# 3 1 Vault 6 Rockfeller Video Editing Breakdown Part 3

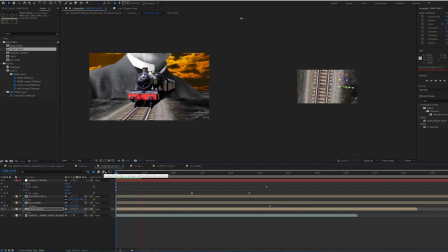8:19 And right away, as soon as we put our 3D track in position, it actually looks like our train is moving along that 3D train track. So that's looking good. I'm happy with that. I don't like these bushes out of the side, so I think I'm going to mask those out, feather that out, and I'll replace them with something else.
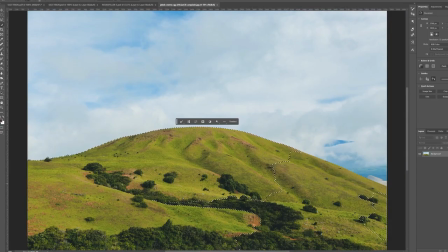8:33 I'll get an asset from the old interweb. Lovely. I know I'm going to want to add some hills maybe and like some background information just to kind of make this feel a little bit fuller.
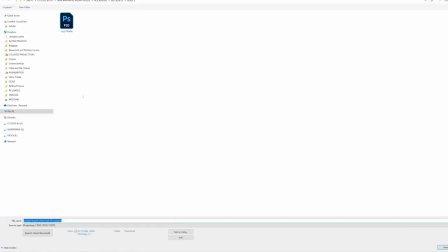8:41 So I've got some hills from Unsplash. I have cut them out within Photoshop and I'm going to drag them into After Effects.
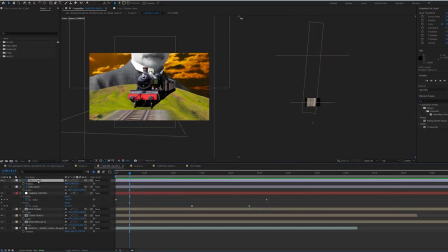8:49 Cool. And it's just, again, it's just about placing your background information just around the scene within 3D space to really bring your scene alive. So I've got two hills. I'm going to copy and paste those. I'm going to duplicate and I see where we're at so far.
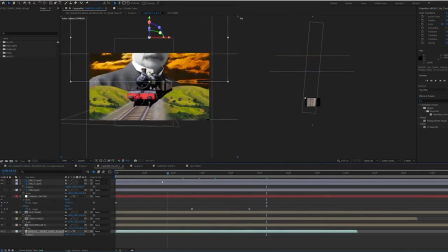9:02 So straight away, you can see how this composition is coming together. Our friend Rockfeller is in the background. He's looking over the Pennsylvania Railroad, and we look up and then boom, there he is.
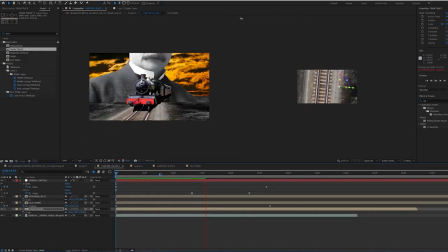9:14 Let's move on. Let's have a little look at maybe add in a sun. Maybe a sun could be quite cool. Gives us something to flare on the image. So let's get a few variations of suns.
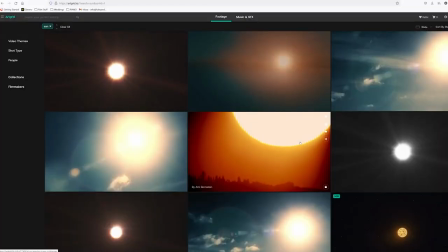9:25 So we got some stuff to mess around with. Let's import them into our friend After Effects. Cool. Let's make that sun a 3D layer and place it where we want it. And that's looking pretty good to me.
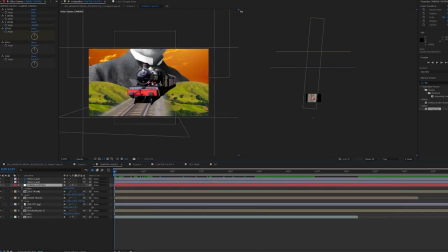9:35 That looks pretty ominous. Lovely. I'm adding a little bit of a wiggle to the camera movement now. Just because that'll bring it to life a little bit. So I'm alt clicking on my expression control, my X and Y, and I'm going wiggle to 5. Fantastic. I'll just give it kind of that little jittery quality that we like so much.
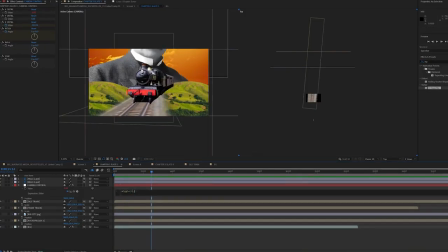9:54 Now let's get as you can see, it looks like our train track is kind of flying above these hills. So what I'm going to do is I'm going to drag some detail in there. I'm now going to go into my train pre-comp.
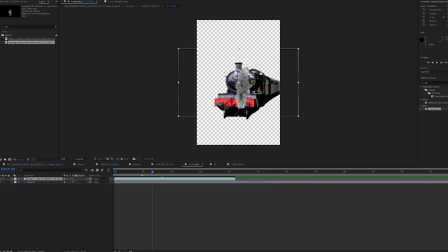10:08 I'm going to add some smoke. That's going to be billowing out the top of the train, just like we did in the last one. Because it's a slightly longer composition, you are going to have to duplicate the smoke effect. And I'm just doing that with a little fade. Copy and paste in that. And just making sure the smoke takes up the whole duration.
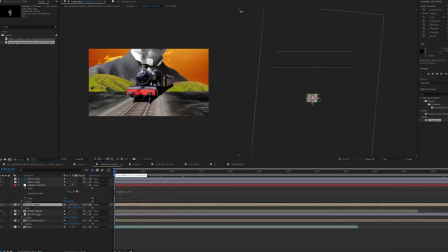10:25 Okay, lovely. That's starting to come together. Lovely. Right, now I'm going to add a bit more background information. As I say, it's all about just adding as much kind of detail to the shots as possible. The more you put in there, the more it feels 3D and the more authentic and visually pleasing the animation will be to your audience.
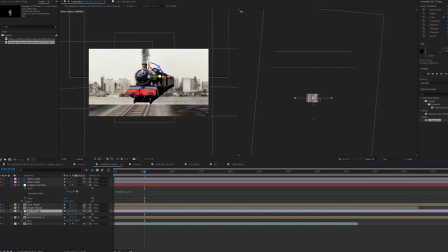10:42 So now, guys, I'm going to add a city to the background just to add a little bit more depth. I've got this old image of a city that I'm just going to, I've dragged into my composition.
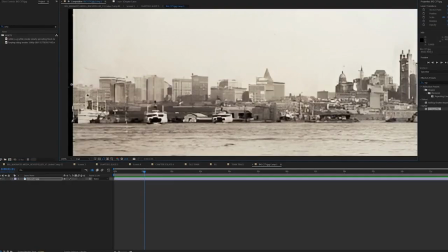10:53 I pre-composed it, so it's fully editable in the pre-comp. Now I notice that obviously I've got a sky in the image, which doesn't really do me any favors.
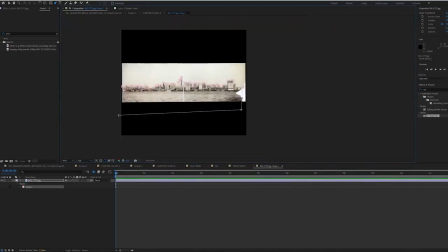11:02 So I'm just going to go within that pre-comp and I'm just going to mask around the city. It's a little bit of a laborious task, but on this occasion, I think it's probably necessary.
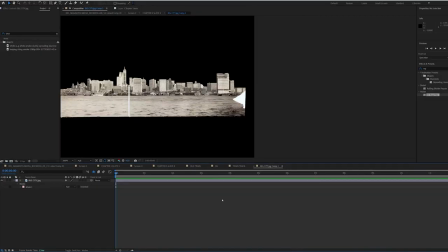11:10 Mask around that city, and then boom, mess around with the Y position in the top comp,
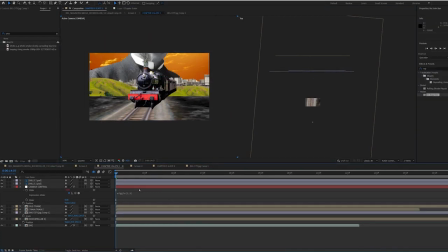11:16 and then just the X position as well, and then yeah, there we go, we've got a bit of background information, so I'm happy with that. Lovely, that's coming together.
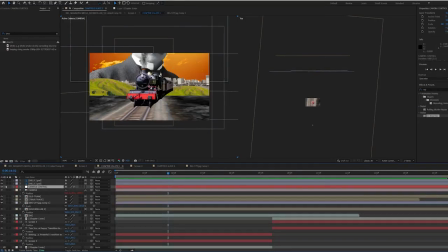11:23 We're going to go to our camera layer now, so unshy your camera layer, and now we're going to start messing around with the depth of field, because this is really where the image is going to start to get tied together. It's going to make it feel much more authentic. So I'm going to turn on my depth of field. I'm going to up my aperture to like, I don't know, 700.
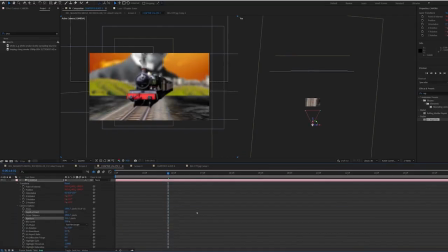11:37 I might tweak it a little bit later. The higher it is, the more blurry your background will be. So let's mess around with the focal distance. We'll keyframe that. And if we look at our top layer, our top view of the composition, we'll be able to see what is in focus.
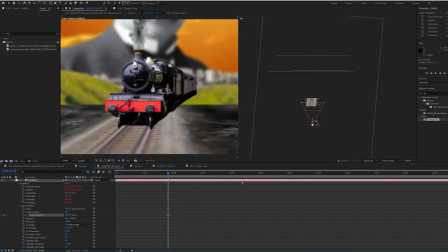11:50 You can see our train layer is this line here.
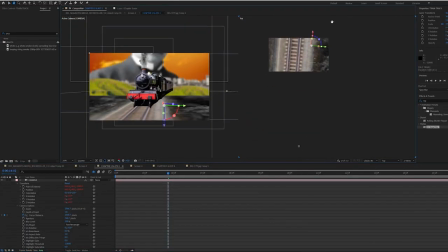11:53 So we just need to make sure that our focal distance is on top of that train layer, so it's nice and sharp. Perfect. And we just need to keyframe it to match the movement of the camera.
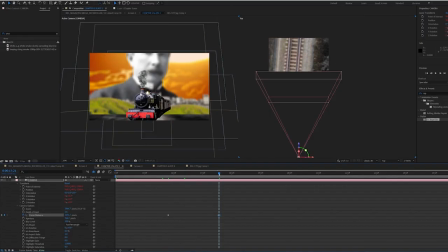12:04 And then facing up, we're going to see Rockfeller, and this is where we're going to throw our focus all the way to the background so we reveal Rockfeller. Lovely. Nice. You'll notice because our train isn't actually a 3D layer,
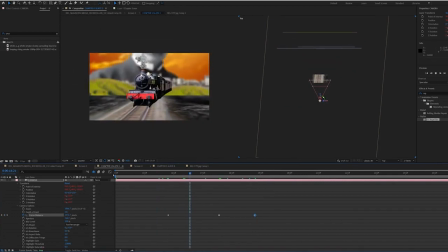12:17 we're actually looking at a 2D layer put in 3D space, that there's no drop off where the train gets further back, like where the carriages are. So I'm going to simulate that, otherwise it will look a little bit out of place.
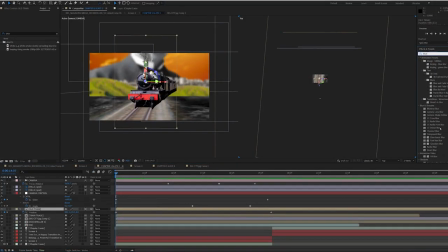12:28 So I'm going to go to Gaussian blur, drag that on my old train comp. I'm going to whack up the blurriness. Don't worry, it's going to look a bit crazy now, but don't worry, we'll fix it all up. So I'm going to get my mask layer.
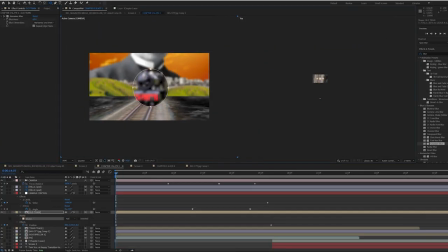12:41 I'm going to turn it to an ellipse. I'm going to mask around my train layer, and then I'm going to go to my effects tab, go to Gaussian blur, and see where it says plus and minus, the compositing option.
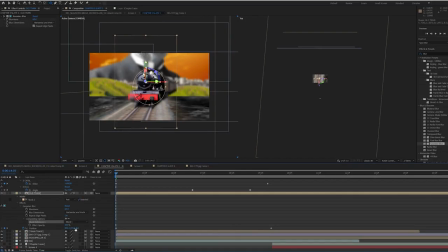12:52 I'm going to plus, and I grab my mask, and it should just be on the default mask 1. I'm going to invert the mask now. As you can see, now my effect is honoring the mask that I created on top of the layer. So I'm just going to expand my mask so to reveal what I want revealed and to have everything that's outside of the shape to be blurry,
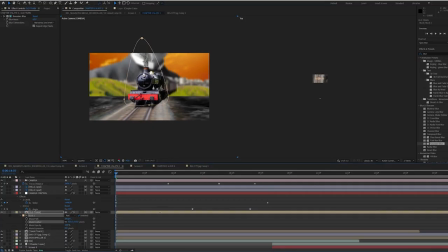13:10 and then I'm just going to feather it a little bit so it looks like a natural drop off. There we go. So that is how to simulate our depth of field. And I don't really like that I can see Rockfeller the whole time in the background. It looks a bit naff.
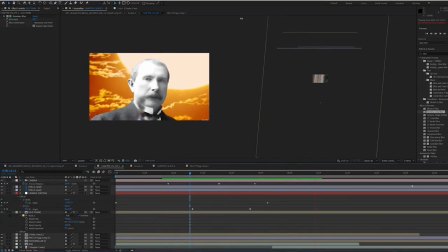13:22 So what I'm going to do is have him fade up. I'm going to go to my opacity, press T, or just go to my drop down menu.
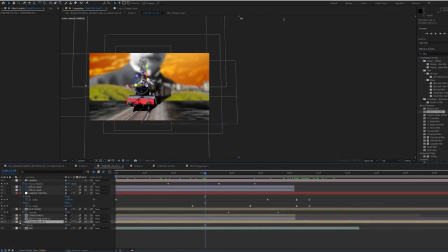13:30 I'm going to find where the camera pans up, and I'm going to bring the opacity of Rockfeller down from, start it at 0% and then bring it up to 100% as the camera gets into position. So let's have a little look what that looks like. Lovely. And as you can see, the smoke is a little bit of the train is a little bit distracting as the camera pans up.
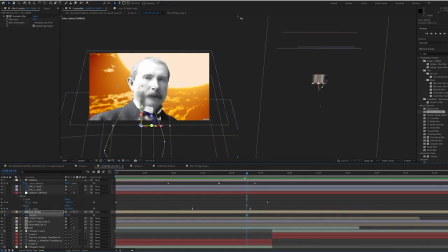13:49 So I'm going to do the reverse of what I've done with Rockfeller at this point. So as the camera pans up, I'm going to have the opacity of the old train go from 100 down to 0. So it sort of disappears. Great. Lovely. So that is the start to what is going to be the next part of the slate.
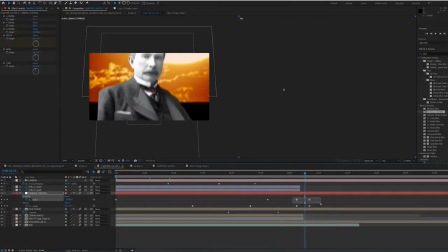14:03 Now just nudging the camera and the elements in around just so they all take up the appropriate amount of space.
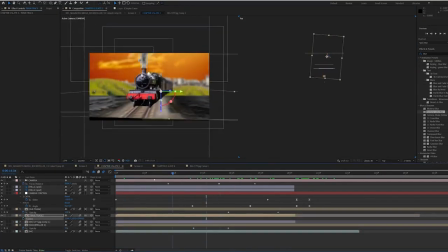14:09 And if things don't, if you start to see borders on your composition or like kind of the edges of assets you're using, that's fine.
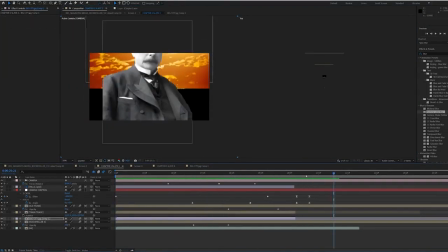14:16 We can go through and start tweaking that, expand our compositions a little bit, or use the CC reptile tool just to expand the borders so we don't see any of those nasty lines.
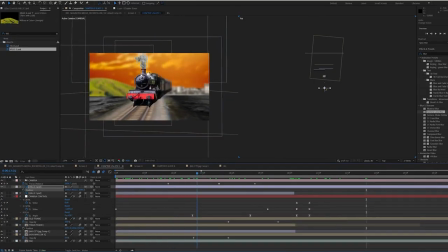14:25 I think I want to add some more foreground information because as I say, the more foreground information we can add to the video, the better it is going to look. So I'm going to go through to Unsplash and I'm going to find a couple of trees, and I think if I put them just to the side of the train track and kind of have the camera pass through,
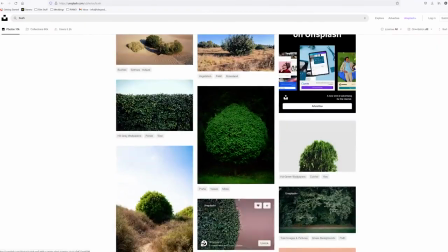14:41 like it'll look like there's it'll look like the camera's kind of passing through some trees and have the train obviously traveling towards the camera.
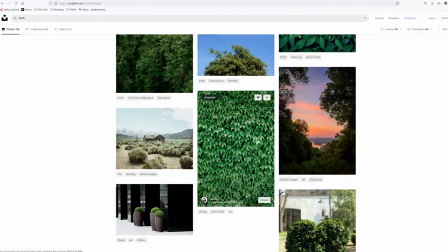14:50 I think that'll be quite a nice effect, and I think it will really help sell what I'm doing here. So I'm going to go to Unsplash. I'm going to download a bunch of images of trees, and I'm probably going to bring them into Photoshop and cut them out.
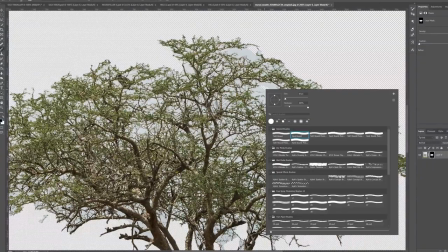15:02 Trees can be a little bit tough because obviously the lines are so blurred. It's not like a hard edge between sky and leaf.
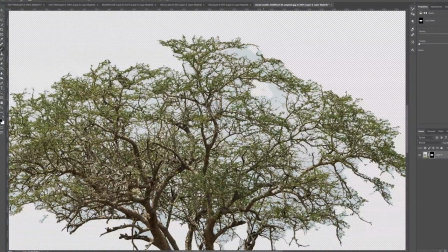15:10 It's kind of like speckled. So Photoshop may not do an amazing job, but it doesn't need to be perfect. I just go through and kind of tweak it in places if needs be.
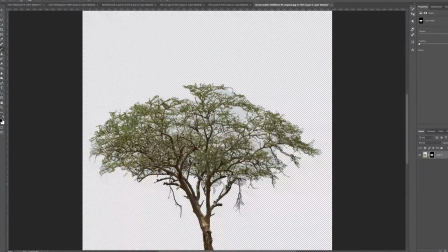15:18 And then when you go into After Effects, we can kind of manipulate it a little bit more just to kind of help sell the effect.
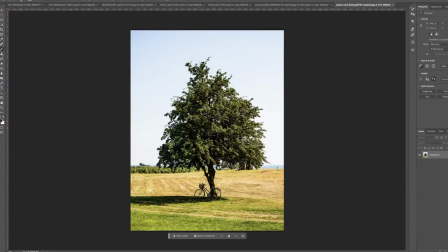15:23 So I've got myself a few variations of some trees. I'm going to bring these into After Effects.
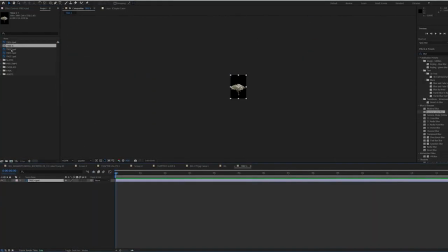15:29 Now that you're in After Effects, you might start to see that the cutouts need a little bit more work.
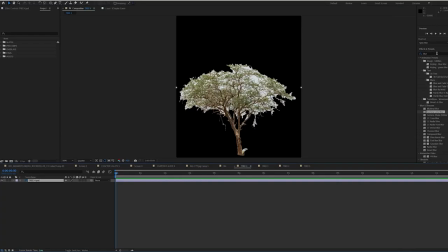15:34 So just to kind of help the cutout, just to kind of clean up the layer mask that you did in Photoshop, I'm going to add a luma key.
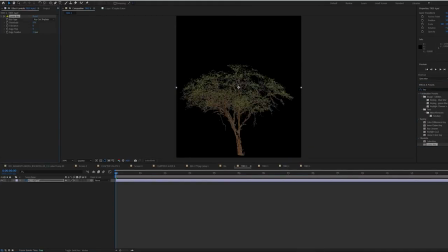15:41 I'm going to pick out the blue sky and I'm going to add a choker just to kind of like clean up those edges a bit. Again, they don't need to look perfect because this is an animation. It's going to look a little bit stylish. Just the more we can do to kind of like just make it a little bit better, that'd be good. You could also experiment with a luma key rather than a color key because that might be more appropriate depending on the image that you've got.
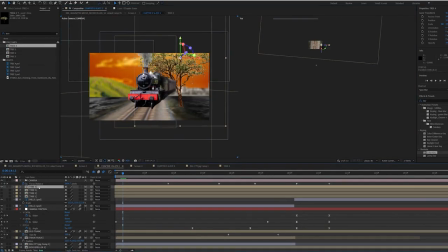16:00 So now it's a matter of just dotting these trees in 3D space like we've been doing with all of our other assets. So we've now got our tree pre-comps and we're just going to knock them around the image, just kind of spread them out.
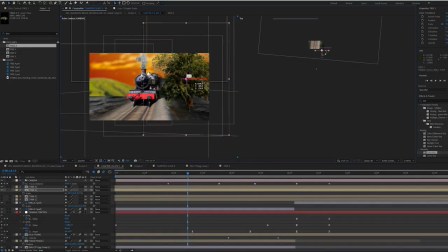16:14 Having some nice and close to the camera will also help. Gives it a little bit of extra depth. And there we go, that's looking really nice. And it's also kind of sorting out the angle problem we have at the back of the carriages. So we track out along the trees, we pan up, boom, there's Rockfeller. Smashing, love that. And I actually quite like that you can still see the tips of the trees. It kind of like frames Rockfeller a little bit better.